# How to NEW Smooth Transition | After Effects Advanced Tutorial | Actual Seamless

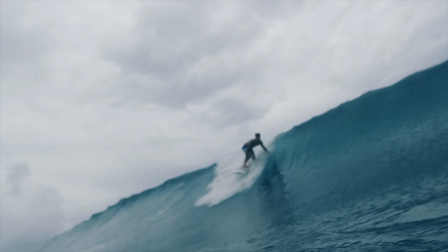Here's what we're making today.
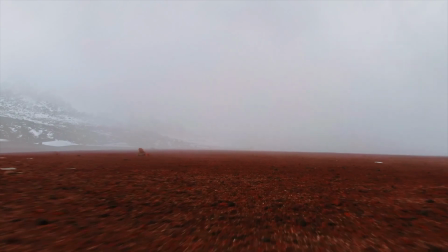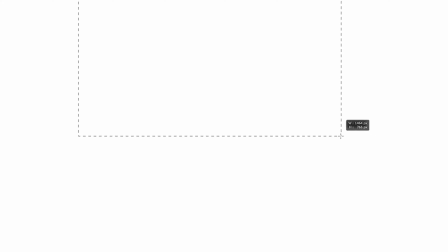Obviously, the main program used is After Effects. Let's begin by looking at this as a concept or technique. That way, it's easier for you to understand this and apply it. Think of it like a canvas where you place each video frame next to each other and you drag a virtual camera over them.
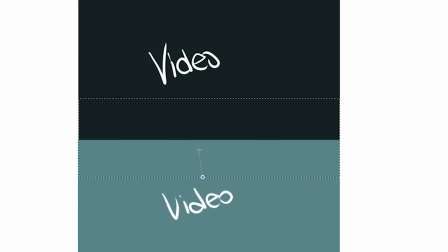And where the seam of the frames are, you blend color and movement to hide the seam, making it seamless. Here are the clips I chose, and here's why. The difference in using video instead of photo means you have to account for the movement within each frame.
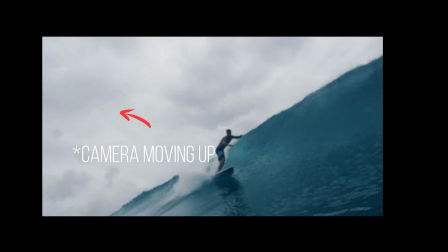So typically, you want a video that motivates movement off-frame. And so, just use some imagination to identify what videos would work with each other to make this type of transition.
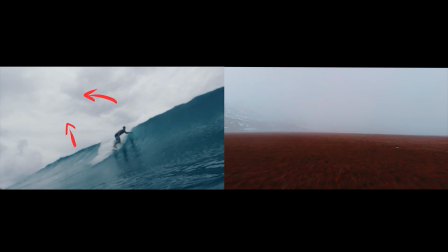This gray corner is what I'm looking for. The natural camera also moves in this direction, which we can exaggerate. And gray is pretty easy to find in other videos. Import them into After Effects and let's mash them together.
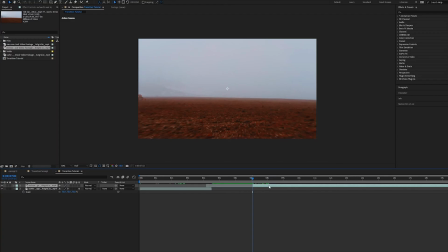Drag your footage into After Effects, trim and slide them around to your liking. Make sure the top track is your second shot.
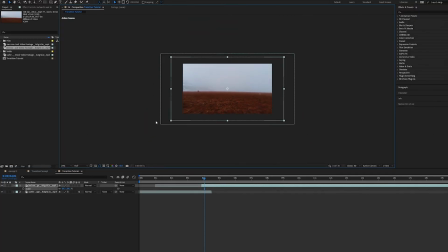Scale and resize them as needed. Give yourself a little bit of a margin. Don't forget to have your layers in 3D.
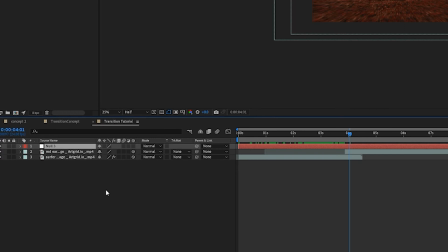Create a new null object and a camera. Pick whip the camera to the null.
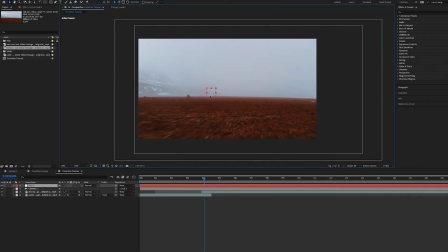When you do that and you drag the null around, it moves your camera around, which makes it easier to use.
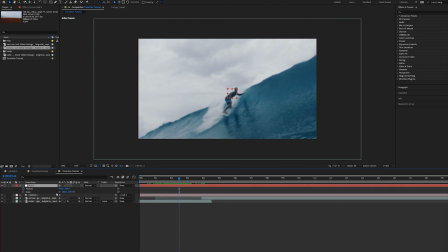Now what we're looking for here is a natural movement from the camera to slide over to the second shot.
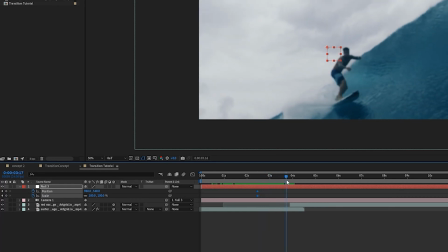So what we're going to keyframe is the position and scale of the null object. Now what I'm going to do is slide the second frame here to the left
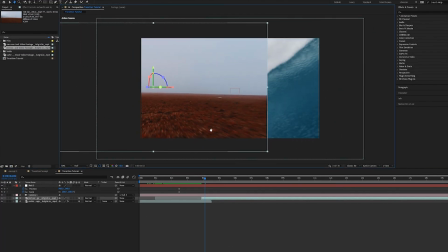because there's a slight camera movement from the first shot that motivates it to go to the left.
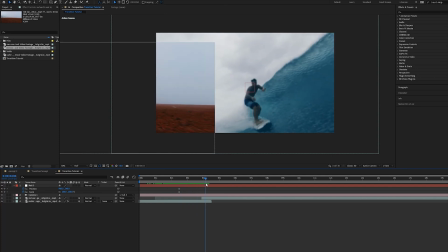Now what we need to do is reposition the virtual camera via the null object over the second frame.
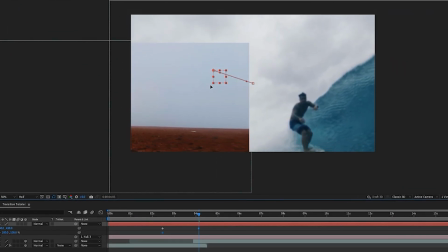What we want to do is we want to go up and over like this because the motivated movement is begging for that,
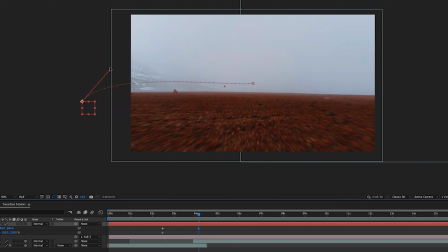but we'll just end up putting the position keyframe over here and we'll drag the handlebars to make it a smoother curve.
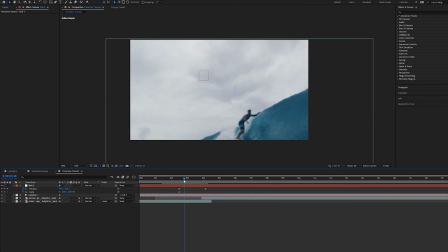Here I'm just looking to smooth out the movement in the keyframes so that it's not so robotic.
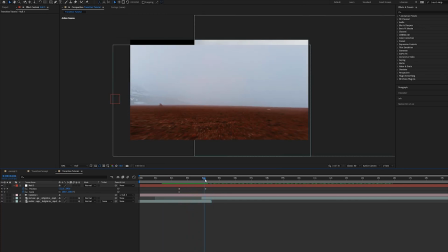So I know I'll eventually have to put in some easy ease keyframes, but I'm just getting the pacing right first.
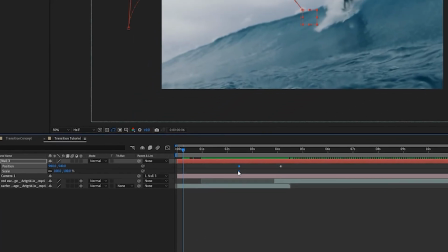And the trick is to meld it correctly with this initial movement of the camera in the first shot.
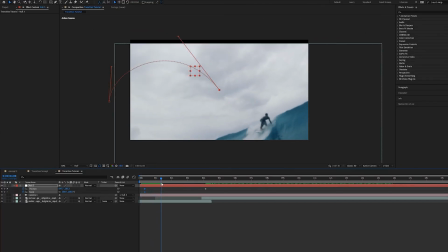So you can see I dragged out the keyframes because I needed more of them in between. I needed the motion to be longer, or slower rather, because the first shot's movement is pretty slow. I added a keyframe here in the middle to capture just this whole gray section.
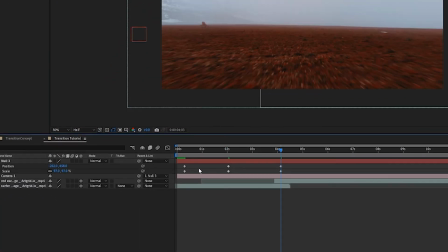I wanted to eliminate as much of that black as I could. This is where I changed the keyframes to easy ease, and I realize
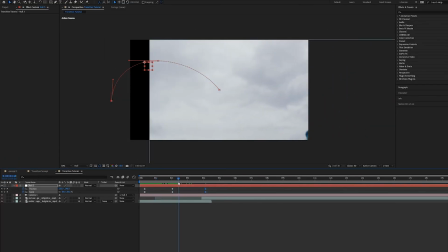you don't want the middle ones in this case to be easy ease.
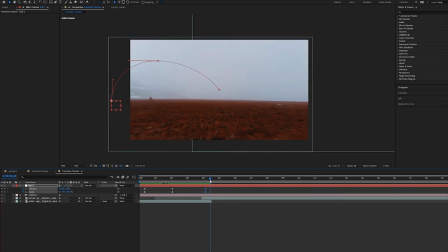You just want the outside ones to be, because you want it to be one fluid motion from the outsides. And it should look something like this. The pacing here looks good.
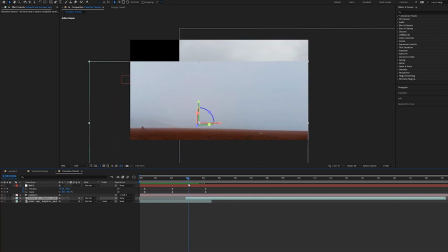The movement looks natural, like a natural camera movement. We just have to blend the two shots together.
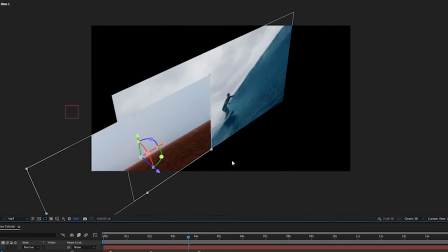Here's an example from a different view of what's going on. I'll select the camera so you can see what it looks at.
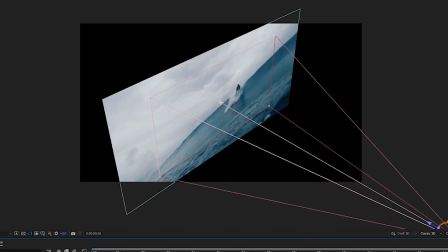We're just scrubbing over the first shot into the second shot.
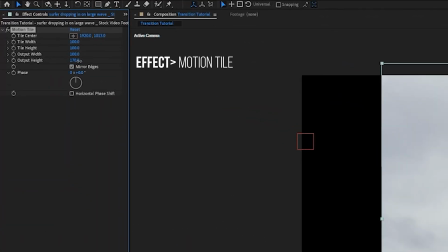Now that we have the movement down, I'll start by adding a motion tile to this first clip.
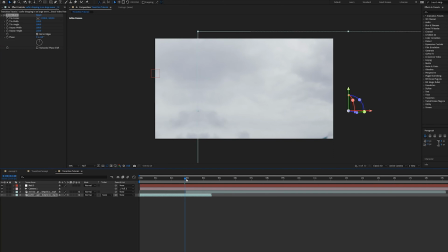Motion tile just mirrors the edges. It's a cheap way of just copying the texture over on the edges, just to extend the width and height a little bit. Next, what we would want to do is grab a freeze frame of these clouds right here.
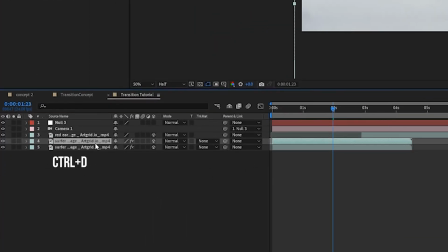So I'm going to duplicate the first layer and rename our layers.